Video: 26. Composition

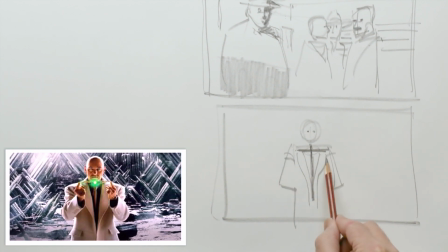You know, even frontal like this with the folds on his coat, all these things go to kind of swirl your eye around here, all these lines, where the environment back here is all
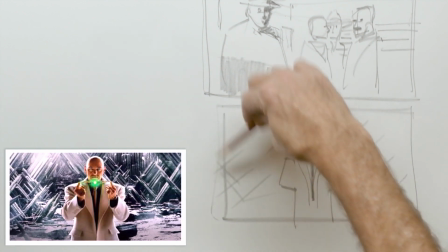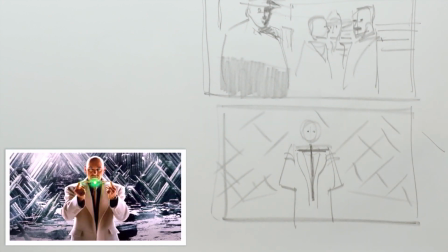so if I can have right angles, but if they're turned at an angle like this,
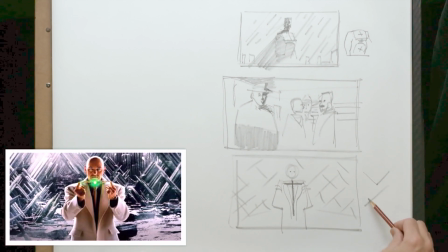you know, or if things are coming out like this and then things are coming out like this, I have these, even though they're right angles, they're all at this axis, this 45-degree axis, one way or the other. And then I give you one that's centered right in the middle and very different.
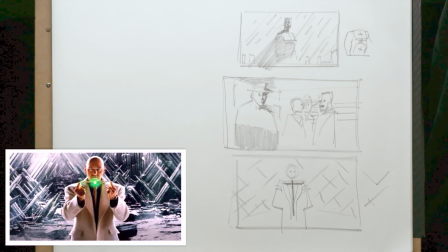This is a difference. This is a contrast of line, okay? Or contrast of axes. So all of these are going this way, and then this is the only one going that way. It makes it pretty strong, okay?
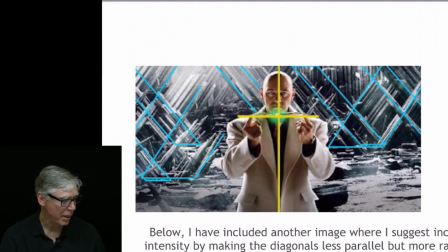It makes it a real strong graphic statement. Now, if I wanted to make it a little bit more chaotic, the fact that the background angles are almost 90 degrees, and then the cross in the middle is 90 degrees.
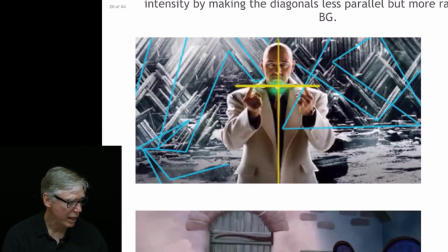If I want to exaggerate that, I could make the background a bit more chaotic.
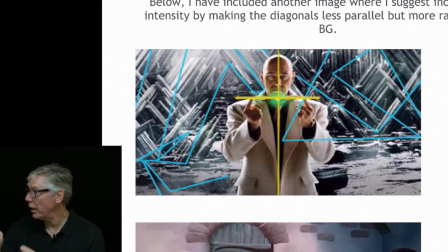If those crystals were moving at different angles, it would become more chaotic compared to something more stable. So the cross in the middle is stable, the background would be more chaotic. So that's just a range that you could play with observation.
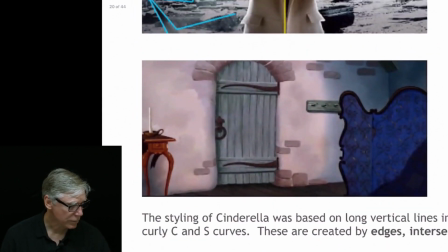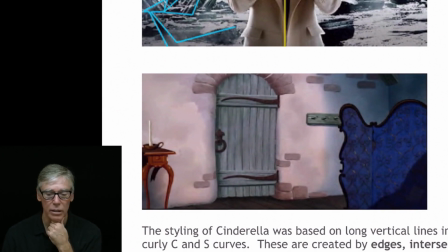I would suggest this with any of the images, or look at images, look at paintings, look at film, look at anything you're interested, and look for these lines. Okay, and the whole idea here is start to identify.
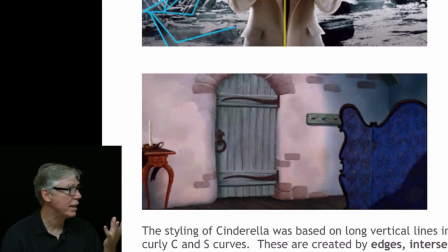If you can start to look at them and see them in images and identify them, they're there in many images. Some are designed in really well, some aren't. But if you see where they are and you look at them on how they affect the work,
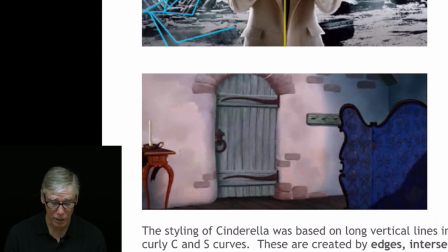whether it's an eye line, whether it's a physical line or an implied line, whether it's a contour line, or whether it's a line created by tonal contrast or converging planes, all these things are potential lines, okay?
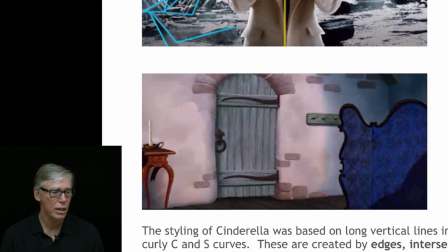And if you look for those things in different images, you'll see them and you can see, are they making this image stronger, or are they bringing my focus to these certain areas, okay? And this is what I would call a visual assessment, and that's one of the things that you want to really develop.
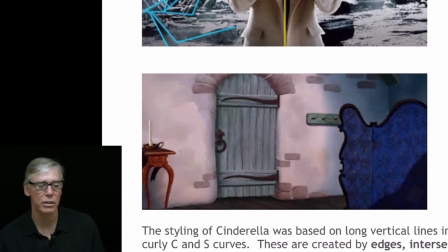There's observation skills that you're going to do when you're drawing the figure or drawing from life. There's observation skills, but there's also visual assessment skills that you need to acquire. And those are skills breaking down images. So the difficult thing is what do you look for when you want to break down images? And that's a complicated thing. But if you look at your 7 components and the characteristics of those components, look at any image and look at those components. Think of those components. Have the little list right next to you and look at those components and see what's working, what's not working. Or if you see an image you like, ask yourself, why are you compelled to look at that image? And then look at your list of components and see. And you'll see that some of those things are at work in the image. And those are the things that are drawing you in. Okay? So you want to be able to recognize these components in images that are compelling. And when you start seeing them over and over, you see how they're used, and over a little bit of time, you can start using them yourself. And you'll start knowing when you're drawing something, if it goes a little off, what can you use to correct those drawings or make those drawings work for you?